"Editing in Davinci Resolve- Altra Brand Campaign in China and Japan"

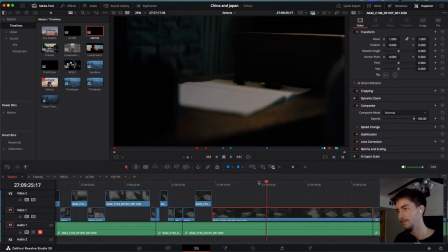(32:50)
Someone's literally Ubering a hard drive to me, which is pretty cool for editing.
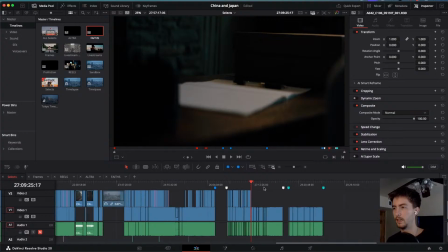(32:59)
Sorry. Let's look at a wide angle shot so I can give you the lighting breakdown.
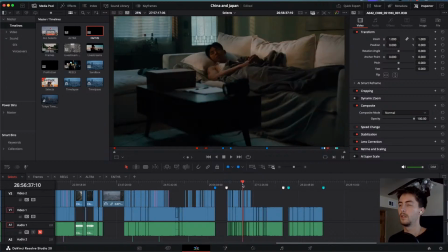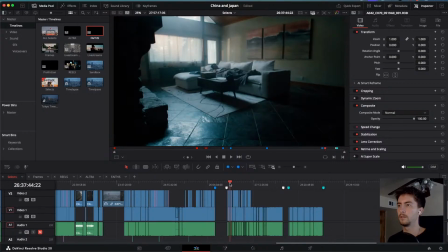(33:11)
This will do. This will do, I think.
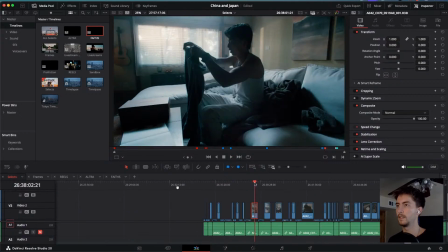(33:15)
So, at least on the close-ups, I'll give you a lighting breakdown of the close-ups.
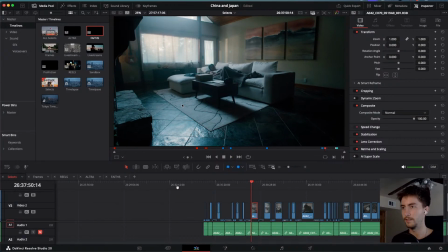(33:21)
So, for this shot, obviously there's not a light right here because it's the wide angle shot, but I wanted to do an establishing shot where you can see there's a light over here on this left. So this will be our practical light right here.
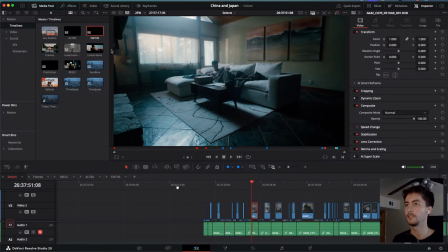(33:38)
So this essentially is going to be a light that is, there's going to be a light that we put up right here, and the practical is motivating that light that's hitting him on his face here,
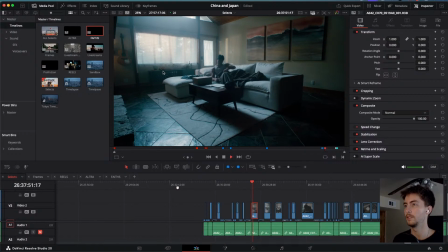(33:56)
as well as the curtains. So when you see the wide angle, you see a light here and the curtains. So you're like, oh, that's where the light is coming from. But when you go on a close-up,
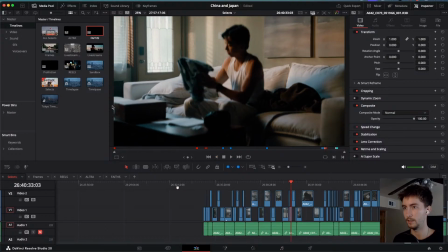(34:09)
we actually have a light off to the side here, off camera, over here.
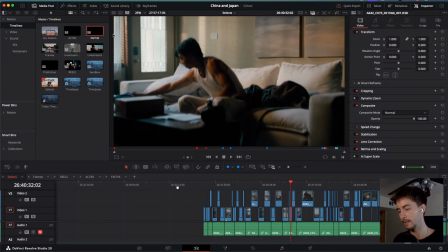(34:17)
And it is a nan light. It is a 60 watt nan light with full RGB.
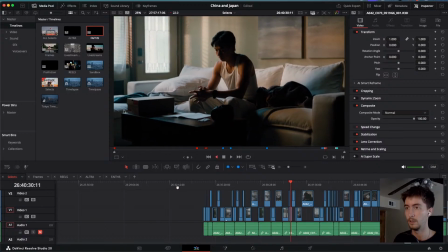(34:29)
And so 60 watts is not very powerful. So we had to put it pretty close, and we put a softbox over it. And that was his main key light.
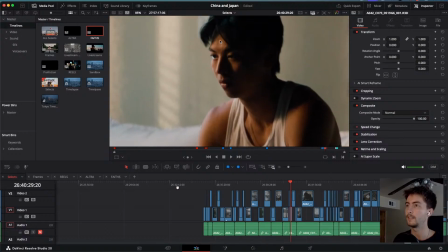(34:37)
So that's how we're lighting this side of his face, as well as a little bit of this.
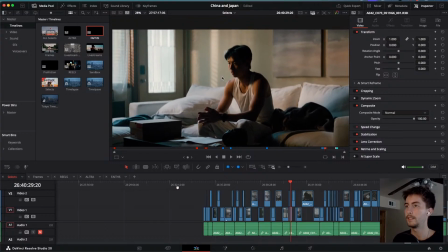(34:46)
And all of this in the background is fake light.
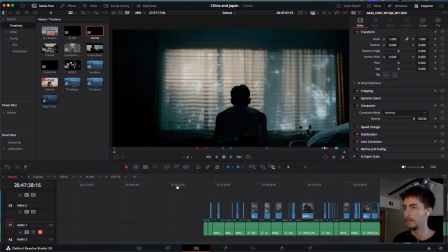(34:51)
So when we lit it a little bit darker, you could see it looks like morning.
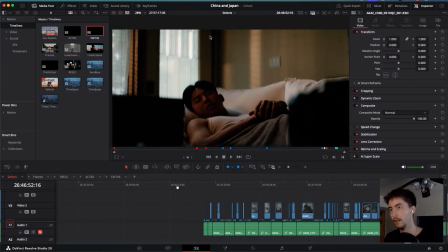(34:57)
Or when you color grade it, it looks like morning. So we're blasting a 300 watt a nan
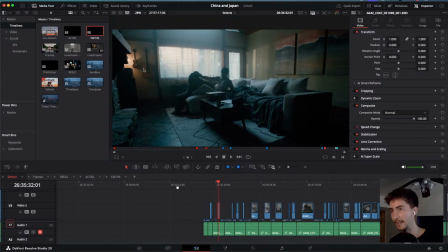(35:07)
light from outside to create a morning sunrise. So there's a 300 watt out here, and there's another 60 watt right here. The 60 watt is having the practical light motivate.
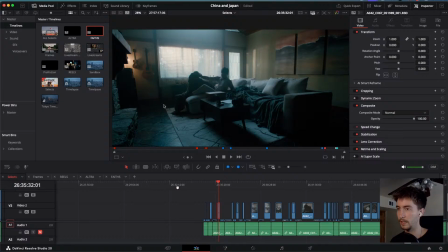(35:29)
His face is motivated by the practical light. That is the key light right here.
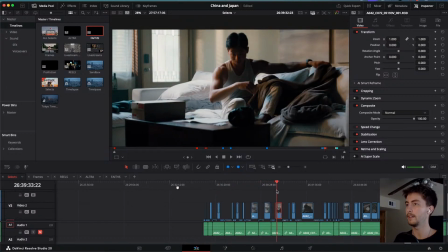(35:35)
And we also had a hair light above him.
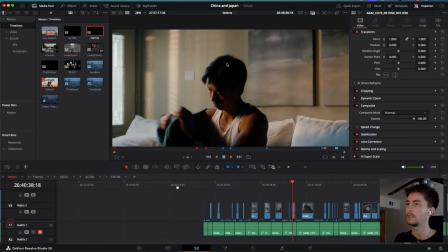(35:42)
So we had a hair light that was separating his hair from the background.
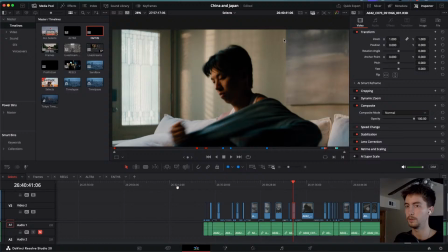(35:47)
That was a pavo tube. So we had a pavo tube back here.
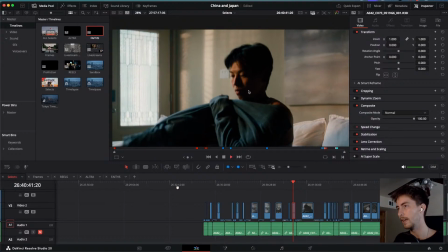(35:52)
And I remember I think I made the mistake of making this side of his face a little bit too contrasty.
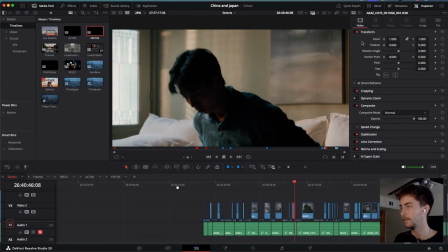(36:01)
So we actually had a negative fill over here on this side of the frame.
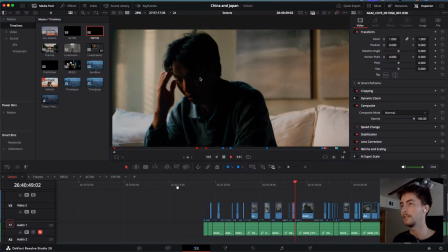(36:08)
And as you can see, it's really dark, but that's okay. And I
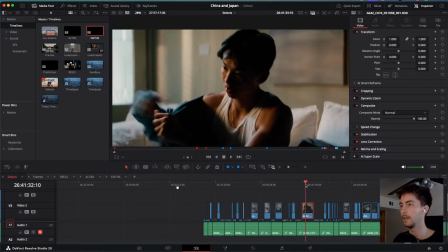(36:16)
think it's okay that it's dark, because I'm not afraid of intense shadows.
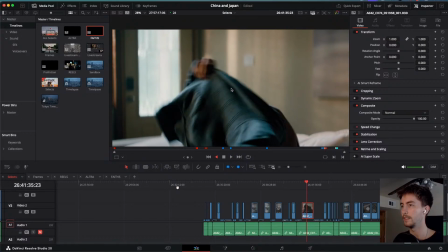(36:24)
But what I would have done differently is actually, instead of having a negative fill here, we would have bounced
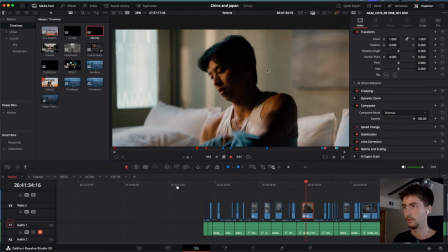(36:34)
some fill light into this side of his face. So we would have a little bit more detail in his face.
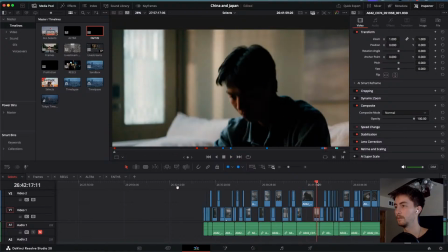(36:45)
But yeah, that was the lighting breakdown. If I could draw it, I would.
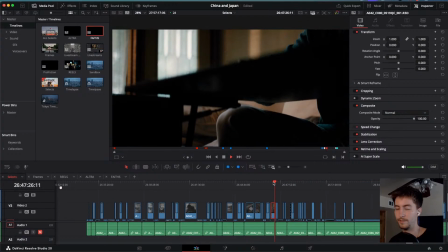(36:53)
Faith, I need your iPad.